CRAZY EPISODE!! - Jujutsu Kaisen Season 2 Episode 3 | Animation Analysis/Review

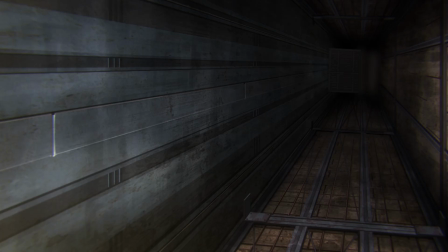[4:08]
Now I understand why Tsukuna was interested in Megumi when his dad was a problem. Moving on to Riko and Getsu scenes.
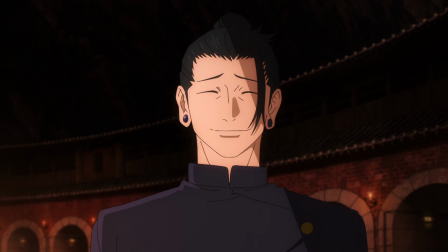[4:15]
Great character acting in this part. Still artist unknown and Getsu's subtle character expressions that Ghetto actually cared about Riko.
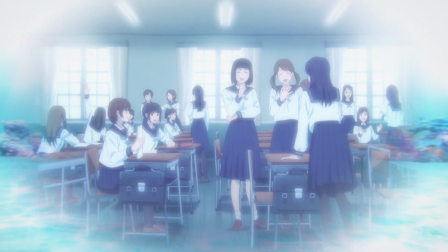[4:23]
Again with the metaphor expressing Riko's feelings not wanting to be alone and to spend time with the people she cares about.
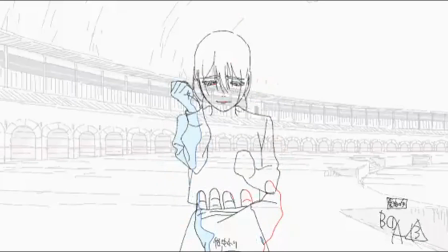[4:29]
Great direction for this scene. And then.
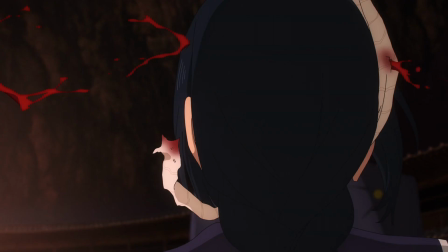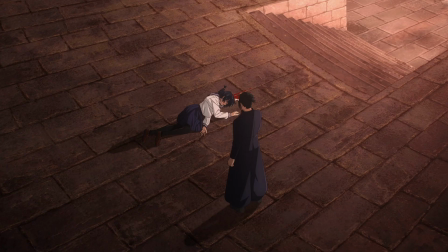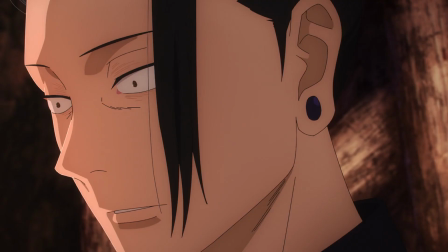[4:42]
Again subtle character acting. God damn his muscles are just poking out so much.
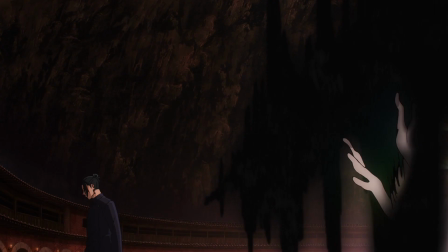[4:46]
You can see the shock on Ghetto's face and the smile by Toji. I love how the curses enter the scene.
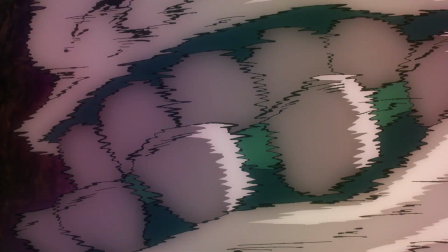[4:52]
You can see the minimal compositing, not the overly composite curses in season 1. transitioning with the dragon moving forward a bit accompanied by smears the detail on
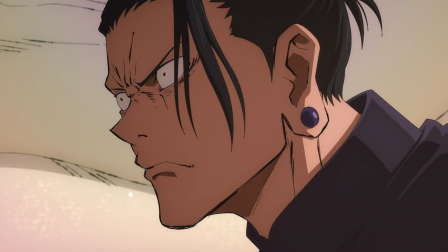[5:00]
the dragon is so fucking good also there's some like gradient purple added on and this final cut the messy line art the character acting kind of remind me of yuta from jutsu kaisen zero that one scene i forgot i'll probably find it and yeah very great episode with some great animators working on
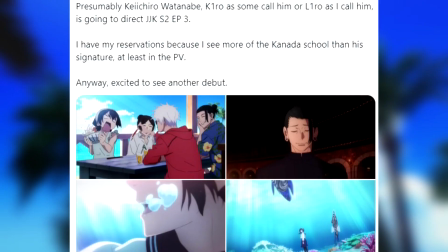[5:17]
it people thought kenshi watanabe was going to direct and storyboard this episode it's just so easy to lie that's probably it i'm gonna do the next
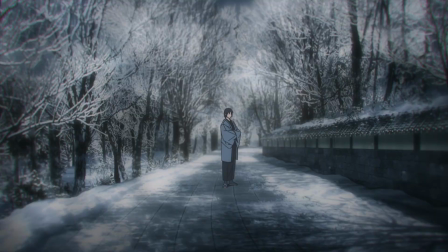[5:25]
episode too because it's probably gonna be amazing and also for some people don't have too much expectations it's not gonna be a change somewhere where
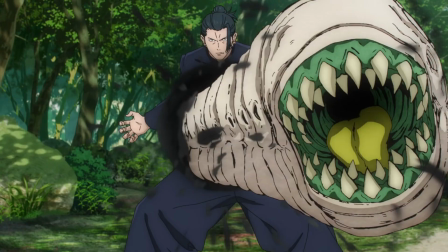[5:33]
every scene is just sakuga you gotta factor in how much time they had which is probably around a year but they have six or seven months more periods
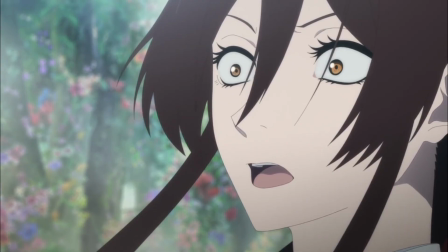[5:41]
of the show airing of course i'm not saying yujukaisen will be bad looking like some other mappa show it'll still look really fucking good because the
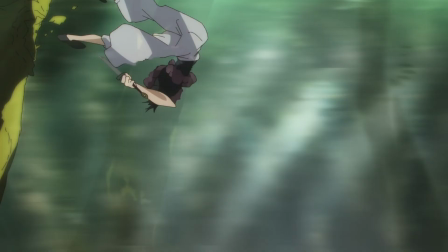[5:48]
amount of animators and talented staff members in the show yeah if you guys like this video leave a like if you hate it leave a like comment
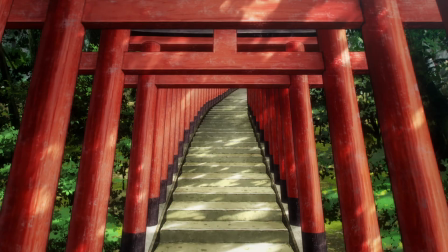[5:54]
down below how sexy kid gojo comment down below what your thoughts on the episode this analysis was probably a bit short but i'm not gonna
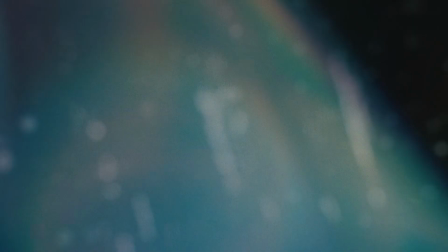[6:02]
go to very detail about it there's probably some other channels go very very detailed about it yeah if you guys enjoyed this video see you guys next time